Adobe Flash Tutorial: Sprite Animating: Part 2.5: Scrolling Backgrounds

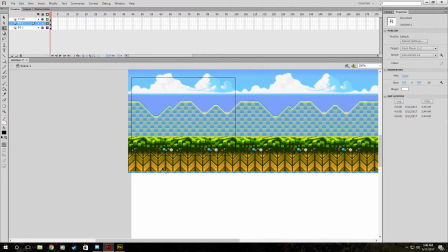[8:05]
So, now,
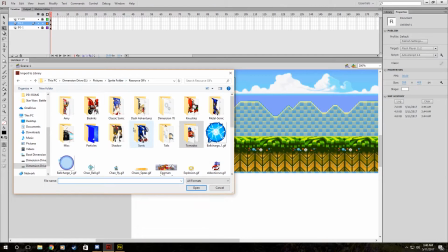[8:09]
if we want to make it look like, there's a reason why they're actually scrolling, we should import a GIF of like Sonic walking or something. Running is a little too fast for this slow scroll, so if you're doing a faster one, you can make him run. But where the heck is this walk cycle?
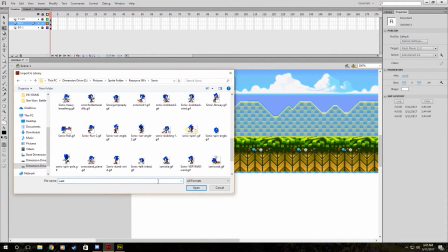[8:28]
Let me type in walk. Okay, that doesn't help. It doesn't search it for me. How about walk? Nope. Google isn't being Google. Microsoft isn't being nice to me right now. Ah, here we go. Found it.
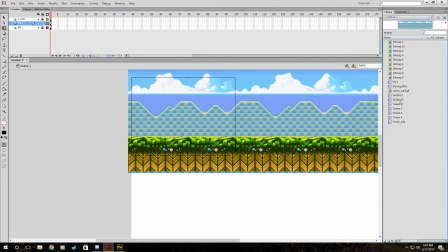[8:42]
It appears in here. It usually should be named a symbol. So I'll type it Sonic Walk. Oh, put them in a new layer. Usually that's a big thing.
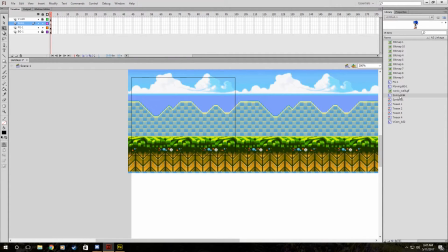[8:57]
Sonic Walk. Why is it dragged over there? Sonic Walk. Modify. We'll flip them around. And now we'll actually do this.
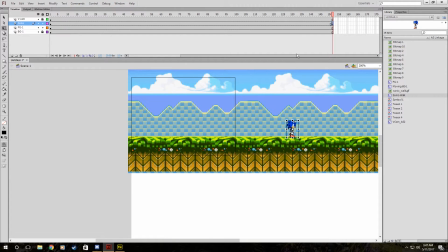[9:11]
So now we're gonna motion tween him walking across here. Hopefully, I didn't make it where he's walking the wrong way.
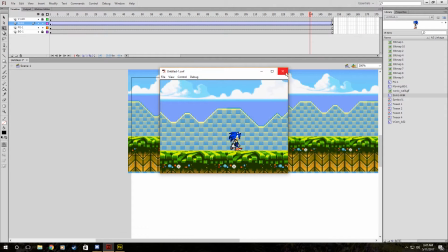[9:18]
So he's walking really fast. And see, sometimes it takes a little bit of trickery to get it to look like he's walking without sliding. And he's walking fast enough, like a really, really fast walk, to make this kind of look okay.
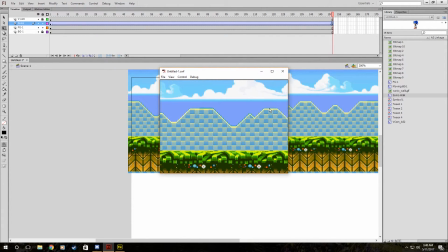[9:34]
But that basically is it. I mean, to get a scene set up like that, it's pretty good.
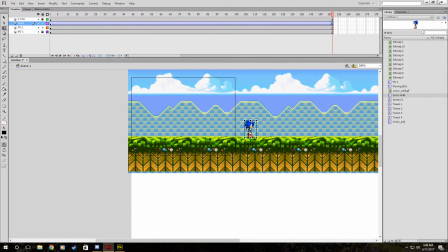[9:40]
And I guess I'll just show off, I guess, to put it simply,
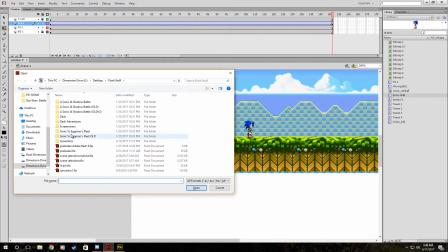[9:45]
I'll show off what it's like when you can get really, really far into doing like scrolling, and you can do even fighting. So,
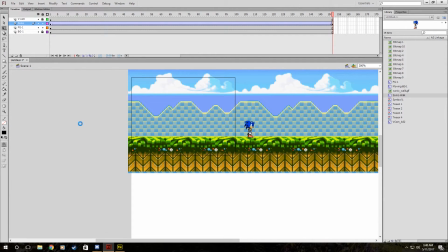[9:55]
I'll throw in my movie here where Sonic and Shadow are fighting. Even though it's not very well animated to me, because it's nothing as good as like Super Mario Bros.
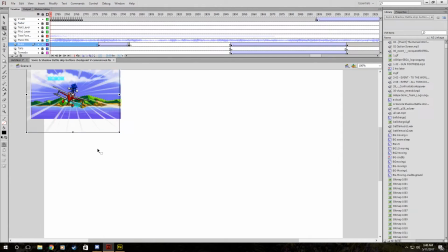[10:06]
Z or something. So we'll load it up. It's probably going to be loud as F, so prepare your headphones. I apologize in advance.
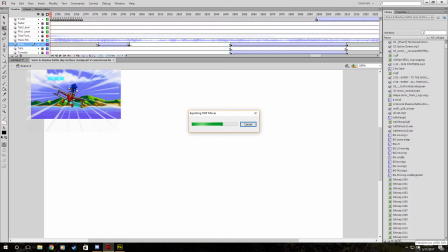[10:21]
And see, when your Flash videos get pretty large, it does take a while to export and stuff like that. So, just get ready. Gosh, it is slow today. My processor must be not happy.
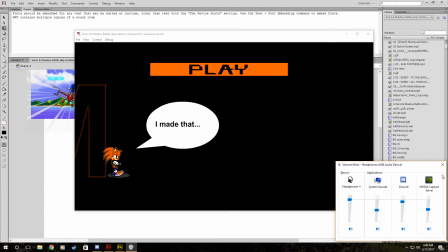[10:38]
Okay, so I'm going to turn it down. I'm going to turn it down.
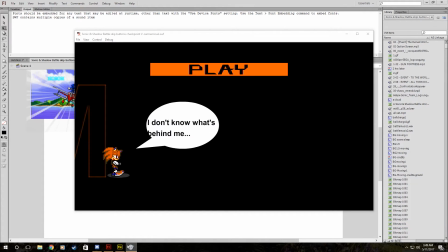[10:44]
Hey, don't go away on me. Don't go away on me. Okay, something's here.
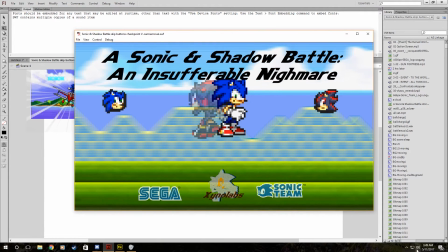[10:51]
Ow.
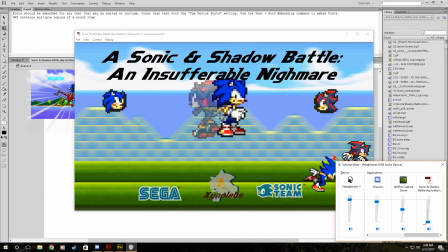[10:54]
I'll just turn it off.
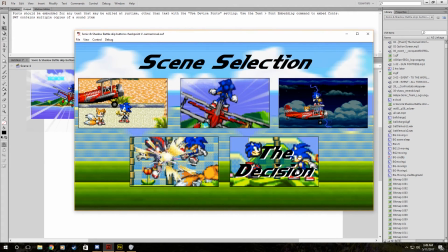[10:56]
But we'll go into scene selection, which you will learn in episode 4 if you haven't watched it already, and then we'll watch the fight, which I may have to skip ahead
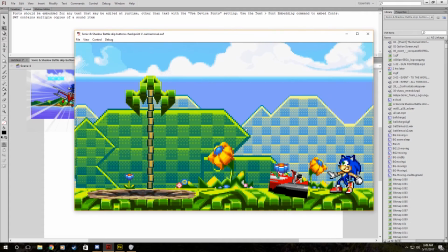[11:07]
because this isn't. There's actual dialogue here. Sorry.
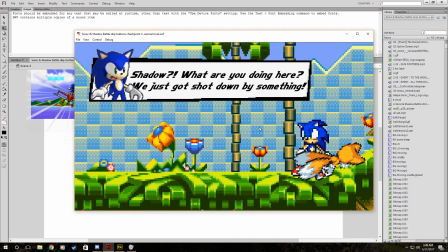[11:12]
You can just go watch the video if you really want to. I'm just showing a demonstration just to pan out video time because we gotta be honest here.
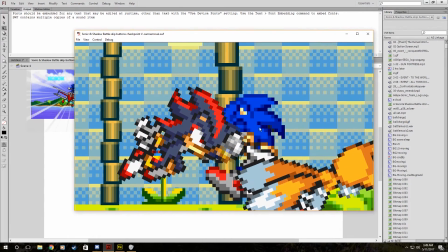[11:18]
People do that. So, boom. Let's make it look cool.
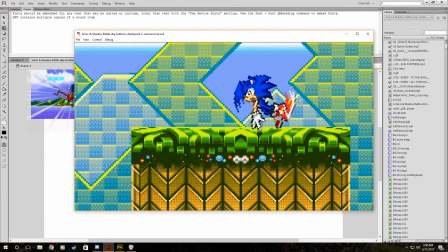[11:25]
Scrolling right here, it's very short, but it helps keep the flow of the fight going and make it look action-y.
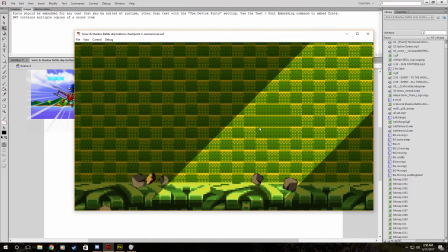[11:32]
A good use of it is when they fight underground right here. Because it scrolls like this, and it looks like they're moving really fast.
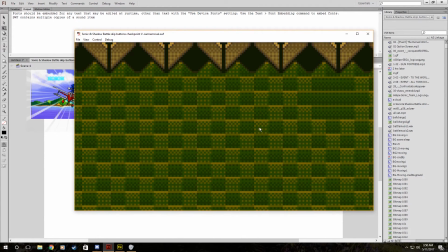[11:44]
And most of this is just pretty much a bunch of pre-animated GIFs and motion tweens. I'm not going to lie. it just looks a lot more advanced than what's really going on here.
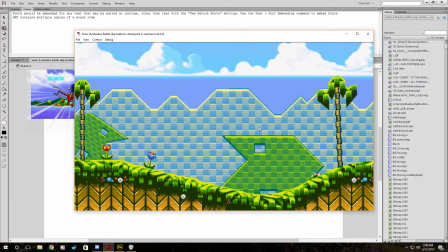[11:52]
The trick is just to make it look like they're syncing up right, so it looks like it's flowing natural and stuff like that.
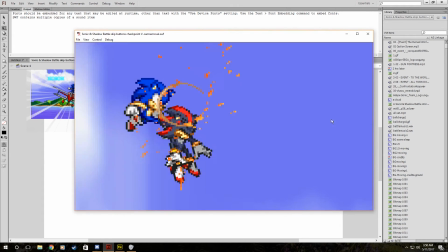[11:59]
This is an example of a vertical scroll. But it's not too hard to do either.
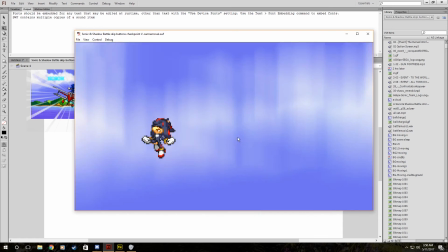[12:07]
Really, they're falling through a lot more sky than what they should really be doing. But boom, the fight's over. And that's pretty much it.